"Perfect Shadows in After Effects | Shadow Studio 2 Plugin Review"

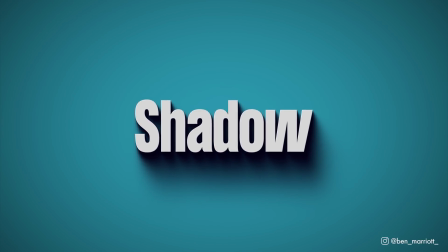In this video, I'm going to show you how to create these awesome shadow effects and review the new plugin for After Effects, Shadow Studio 2.
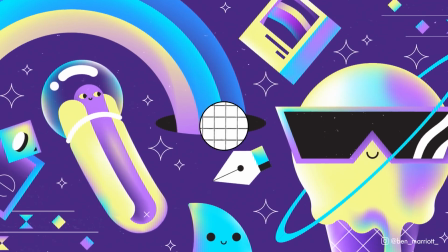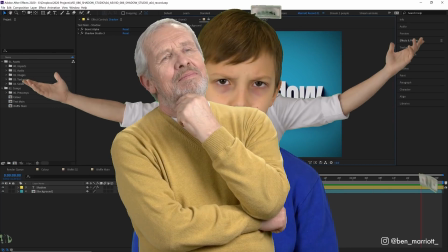It's not sponsored, it's not an ad. I want to start sharing more tools that I find really useful and that you'll likely find useful too.
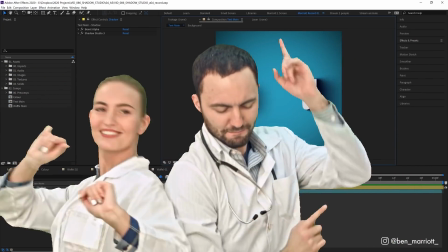And spoilers, I like this one. So I did reach out to Plugin Everything and managed to get an exclusive discount code that I will share at the end.
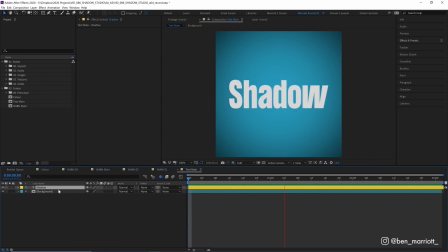So here's how it works. In this comp, I've got a background and a text layer, and I've got some basic animation on this text layer. I'm animating the tracking amount, so the letters start far apart, then get close together. And then I've got it scale animating slightly down as well. Just for a bit of flavor for this video.
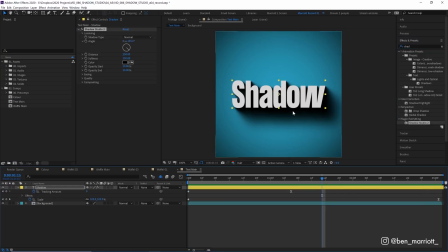Then in our effects, let's go and type in Shadow Studio. And with one click, it's already applied a really realistic looking shadow. So if I was to recreate this without the plugin, here's how I'd do it. Let's hide this effect for now. I'd add the drop shadow effect, duplicate it, and increase the distance and the softness.
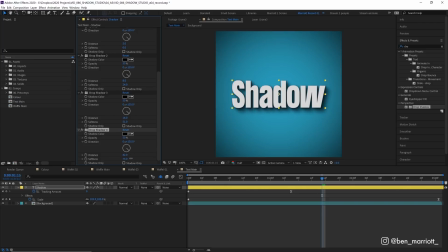Do that again, and just keep increasing the distance and the softness till we get a look that we want. Now you can get a pretty good effect with this technique, but it does take much longer to set up so that it actually looks decent. And in Shadow Studio 2, we've got a whole bunch of settings to adjust and manipulate the shadows as well that we just can't do with this method.
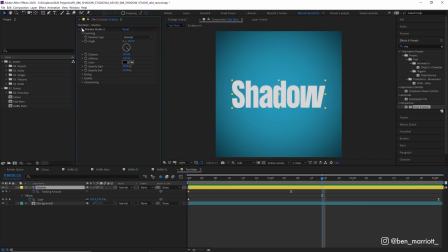So let's get rid of these and back to our Shadow Studio version. And let's explore some of these settings. I'm gonna come back to shadow type a little bit later, but for angle, we've got the direction that the shadow points. We can even animate this. At the start, let's keyframe this and put its value at 90.
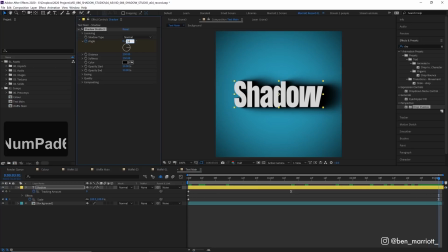And then at the end of the animation, let's put that at 160. So now the angle changes throughout the animation. Now this is already looking so much more exciting than just the text is on its own. I've had tons of client projects where there was essentially no budget, so we had to use a lot of text on screen.
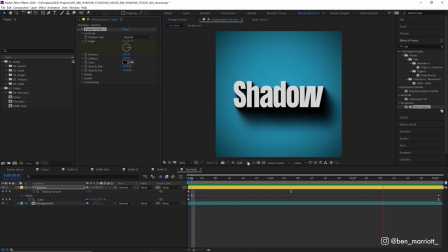And adding shadows like this is definitely something I would add to increase the production value and make the animation look a lot more expensive than it actually was. Now over here, we've got our shadow distance as well, which of course increases how far the shadow goes away from our source. We can increase the softness as well to make it more softer or decrease it to make it look sharper.
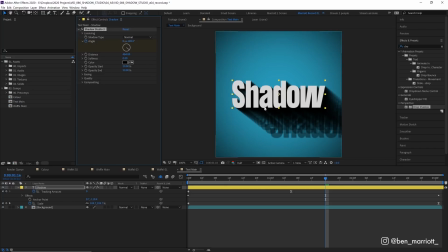And as we start to get really low, we can see how this effect is working. It's got a whole bunch of duplicates of our layer sort of stacked underneath it. And then we've got our color. Now, I'd probably recommend you change this from black to something that's a very dark version of your background.
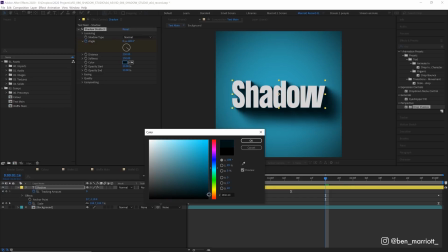So I'm gonna eyedrop here and then choose something that's almost black. Maybe push it a bit more blue here. So it's just very slightly tinted and a bit of a cooler shadow. And that's just gonna add a slightly bit more realism to the lighting because shadows are rarely 100% black. And if you want a cooler shadow, you can, you know, move this up to red and you get a slightly different look.
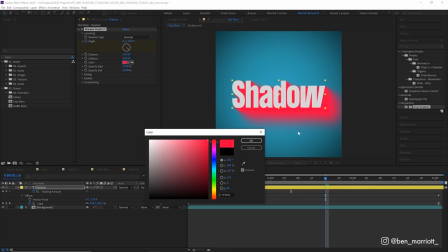And you could also try it not being that dark and maybe choosing a real contrasting color like this red, and you can get some really cool effects by having a really saturated shadow. Or you could eyedrop the color of your text and you get this real sort of ghostly look, which is really interesting. Let's go back to our cool dark blue color, click OK.
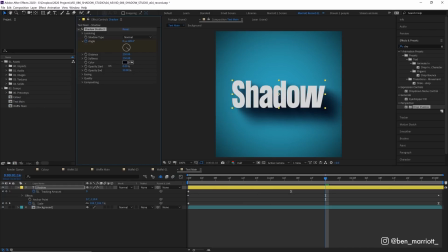And then we've got opacity start, which is how dark the shadow is close to the text. Turn that to zero or turn it way up, and then opacity at the end as well. I might turn that down just a touch. And then in easing, we've got a little setting here to show how quickly it goes from the opacity at the start to the opacity at the end.
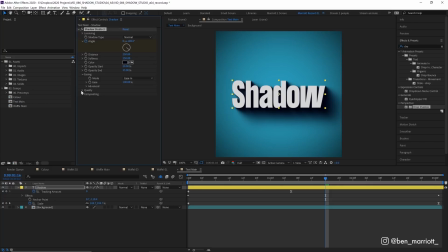And there's some advanced settings if you really want to go deep on that. And then we've got quality. So let's turn the softness down so we can see our samples. Right now we've got 36. And as we decrease that, the fewer copies the effect is working with. If we turn the softness back up and decrease the samples, we can see the quality isn't really changing that noticeably, but it is making our shadow lighter.
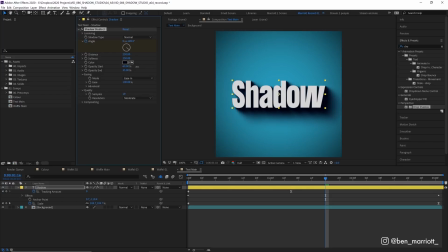So you would have to adjust that by increasing the shadow opacity at the start and at the end as well. And then in resolution, we're only at moderate resolution here. So we can put this at low or even draft. At draft, we can start to see a couple of things that we don't like around the text here on the top left.
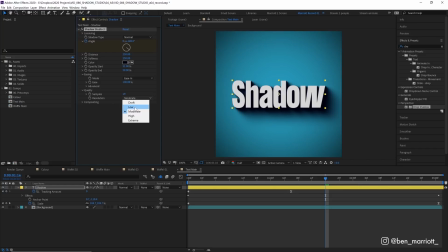But even at low resolution, it's pretty indistinguishable from extreme. So you could definitely turn these down a bit if your animation starts to chug in the RAM preview, because once you apply this effect to a lot of layers, it probably will start to slow down a bit. But you've got lots of options to turn down the quality here, and it still looks pretty good on some really low settings.
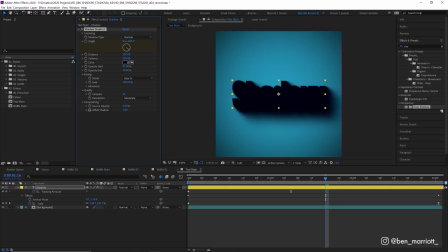And then under compositing, we've got source opacity, so we can turn that down if you just want the shadow. And we've got shadow offset as well. Now there's an effect that I think pairs really well with this effect, and that is Bevel Alpha.